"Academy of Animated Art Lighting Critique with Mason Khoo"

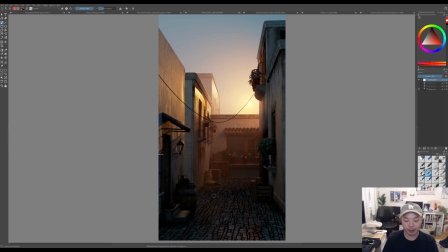976s
Like it's getting a little bit gray and dark down here, where you would expect, you know, the sky dome is pretty bright. You would expect the light to be coming in and sort of lighting up the ground quite a bit more.
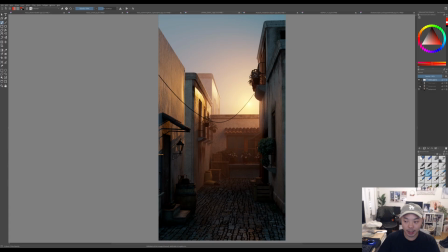994s
So I think increasing that sort of soft top-down light would really do a lot to get you closer to this reference. I think that'll really give some color to the shadows, make it feel a little bit richer.
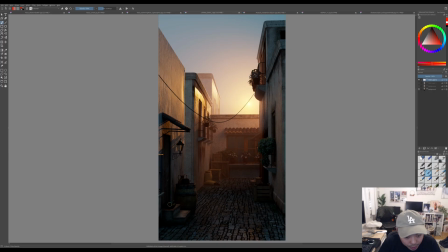1009s
And like, you know, these areas are starting to look a little bit dingy. So getting some color in there would be nice. The last thing is, you know, this kind of goes along with the sky dome
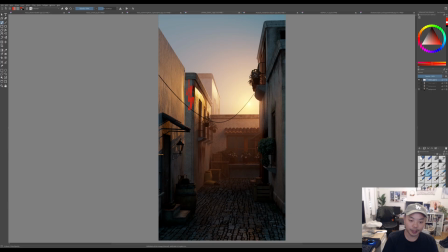1026s
comment, but I think some of these forward-facing planes, this one and this one, are feeling a little bit bright and a little bit green. And it's, to me, it's sort of clashing with that blue, nice blue sky that you have.
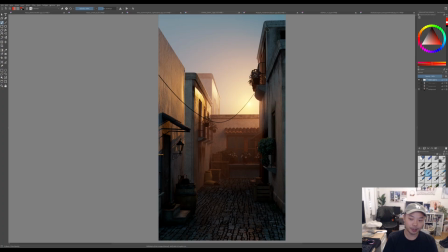1043s
I don't know if it's like an IBL that you're using or something like that, but I would probably, when you increase that top-down light, probably cool down, like less green, whatever is causing these,
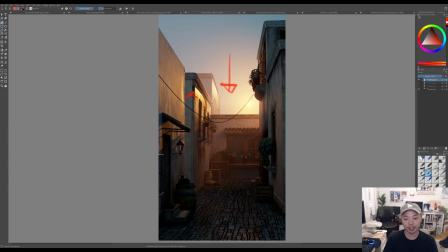1060s
and then maybe even darkening them so we can feel this transition and feel this plane change here. That might kind of help solidify the image a little bit more. But great job. I think the feeling is there.
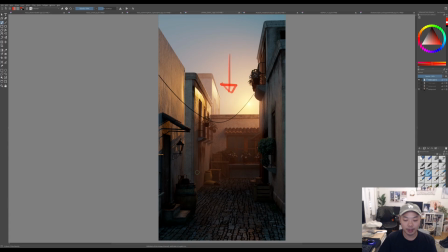1074s
I think it's just adding some lights to sort of get closer to what you're going for with the reference.
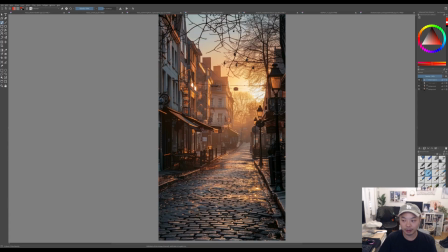1082s
But awesome, thank you.
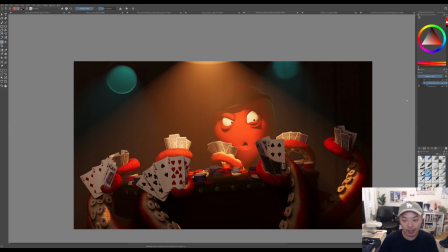1087s
This one is from Mustafa on the Discord. I really like what you've done here. I think, you know, the way you've set things up, I think it's a great start. I think the main thing with this is
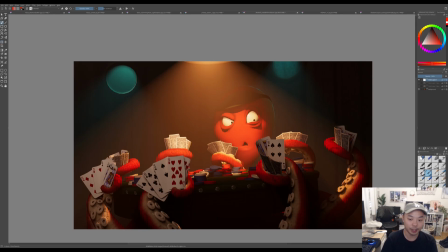1104s
your light source here, the way that it's affecting the volume just feels a little bit too perfect and too even.
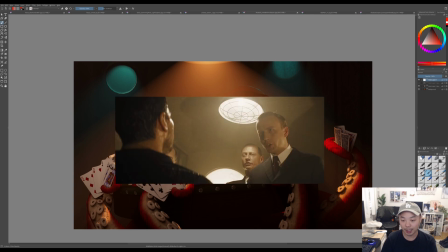1113s
Whereas I pulled some reference. This one's from Bridge of Spies, and this one is from Molly's Game.
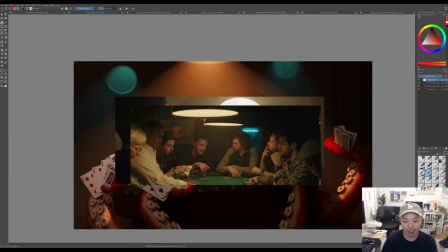1120s
You can see, you know, it's kind of hazy in this room like it is in your room, but the actual influence of these lights is not that perfect and not that wide.
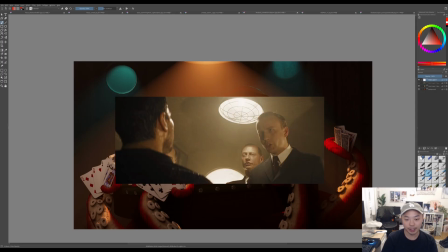1135s
Like here as well, you can see it's hazy, but, you know, they're kind of, it is spreading, but it's not, it's a lot softer than what you have.
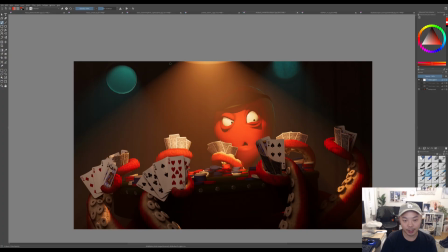1147s
And I think what that will do is, you know, if you can kind of contain the strongest parts of this volumetric effect to this area, and, you know, you could still have some of it, but I think I wouldn't make it quite as perfect.
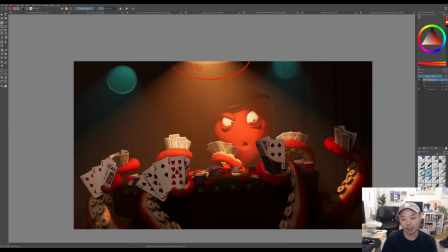1162s
I would have it sort of like be strongest, closest to the light source, and then fade off quite quickly. That'll give you a little bit more contrast in the face, right?
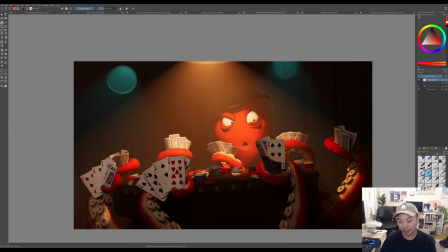1174s
I think the face is probably the first thing we want to look at in this image, and then maybe the second read is these cards. I mean, you have an advantage in that, like, humans will just look at a face first,
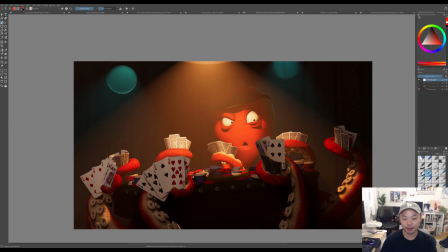1191s
naturally, but I think if you're able to sort of strengthen that read by increasing contrast on the face, I think that'll help quite a bit. So removing some of that volume, I think will really do that for you. And I think, you know, it also gets some more darks in the image.
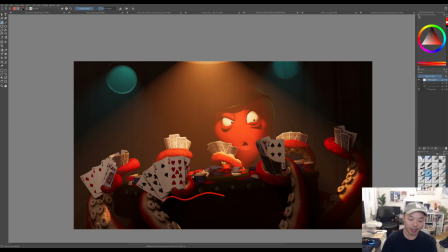1210s
I think the main dark area in your image right now is like this part, and it kind of, I'm not really sure what's going on, like what he's holding.